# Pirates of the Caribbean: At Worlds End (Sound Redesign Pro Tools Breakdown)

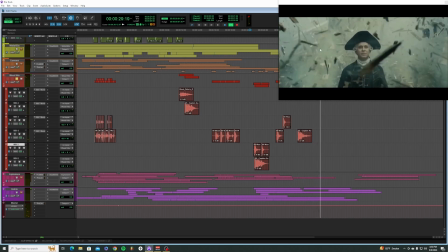And these are all panning to try to match where the cannons are all hitting in the picture.
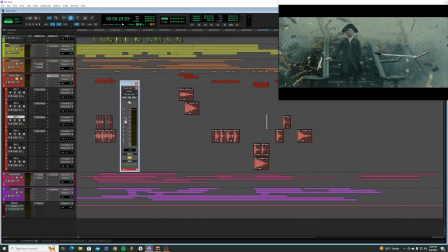I also put a slow motion verb on pretty much all of these actually.
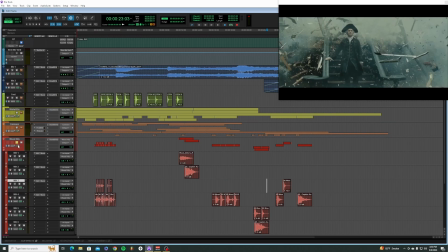Yeah, all of the 5:1 tracks have the slow-mo verb on it. I'll go into the slow-mo verb settings here. We're doing a 1.7 second delay, a large size, some early reflections on that, diffusion 50%. This is just something that I think reverb and slow motion go hand in hand.
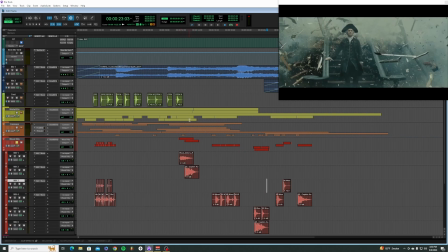I feel like you almost always have to have some reverb going on with slow motion. Like I said, physics are not accurate in slow motion world, so you might as well push the feeling of being in this kind of floating space, right?
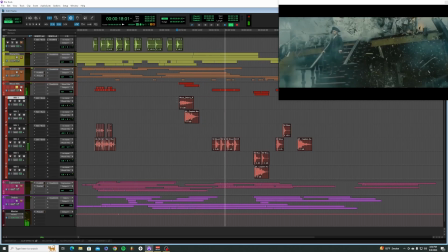So all of these sounds are being applied into the reverb. Alright, onto the explosions now.
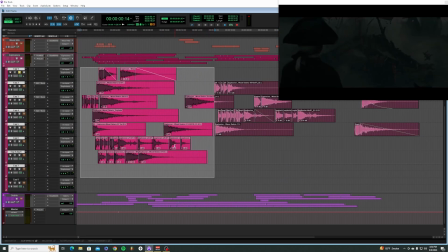I'm going to just loop this small section here so we can hear what's going on, how these all layer up with each other.
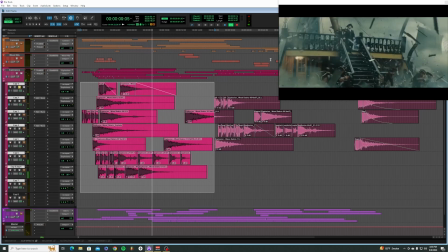And you hear that explosion from the left and then the debris coming across.
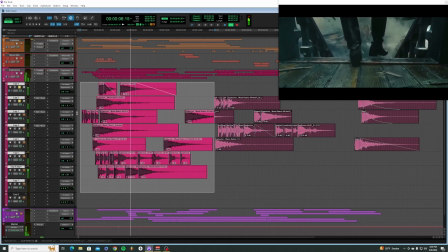A lot of mini explosions going on down there, followed by some bigger explosions coming up here.
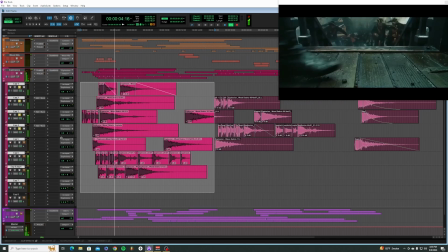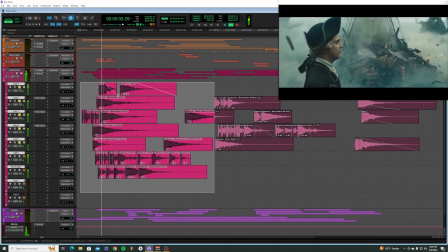I think the key here with layering so many loud sounds on top of each other was just making sure that they're getting
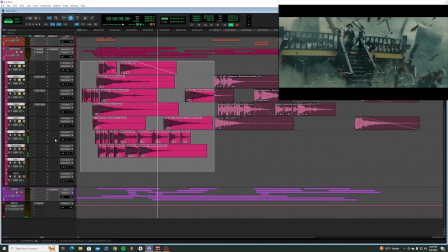panned in the directions that they need to be when you feel that an explosion is happening.
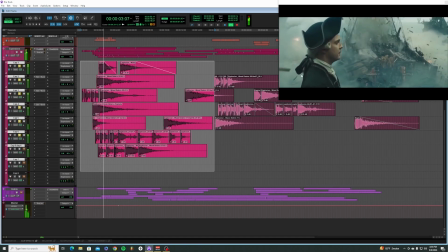in a certain spot that is on the screen.
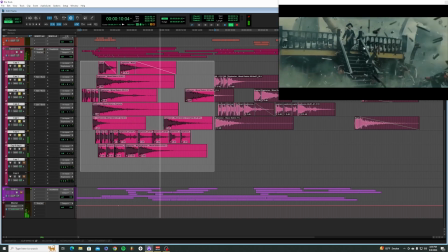Even if it's just some slight panning here, a lot of it was happening right in the center here, there. But as we get in here, there can be some more left to right panning going on.
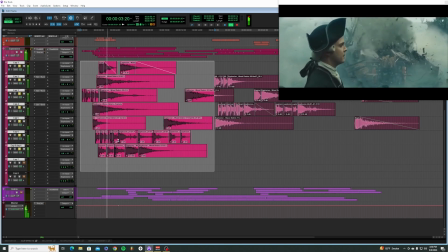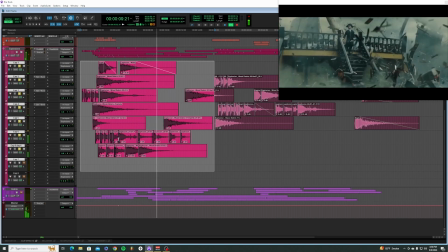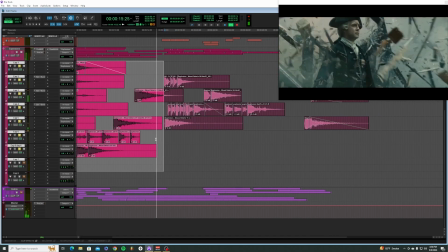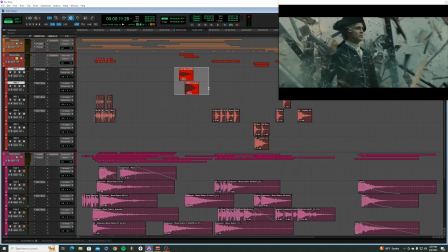So this kind of thing is like where the wood textures I felt were important to put in. We had a much woodier explosion on that second guy here, and in the explosions you really only hear a bang, so with the two of those together,
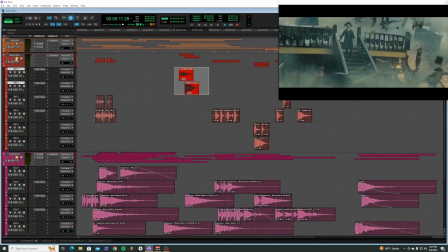now you're getting a good feeling of exploding wood, basically. Alright, and onto the last folder here.
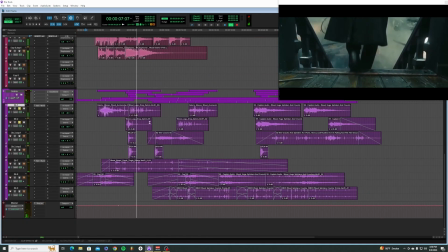This is going to be the debris. Got the wood log coming across here. I think there's a couple tracks that are describing this. There we go. Now we get the feeling of this wood flying across the screen. Got the falling guy in the back.
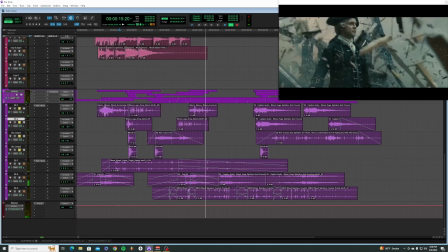There we go. Got this layer here.
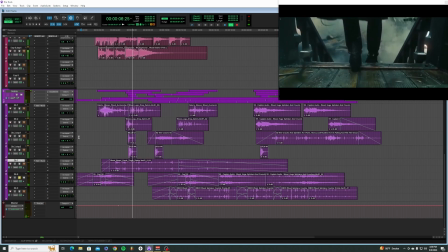Just trying to kind of describe some of that wood getting closer and closer. And then a huge part of this video was trying to get these textures of like wood flying around.
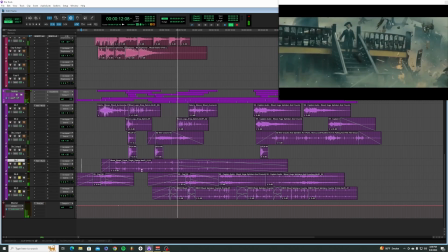And so this is where all this crackly kind of texture comes in.
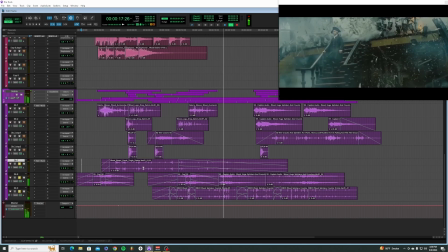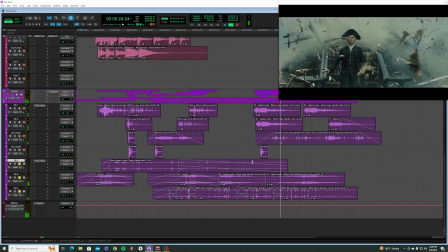This mixed with a lot of verify, this slowing down effect, kind of repeatedly over and over and over again. Just continuously reminding us that this is happening in slow motion.
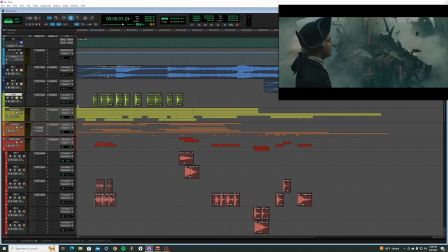Oh yeah, I should mention also there's this one feet track here. I would typically make a fully 5.1 routing folder and put everything in there. Basically put in there to just add some texture to him walking. You can barely hear it coming down here.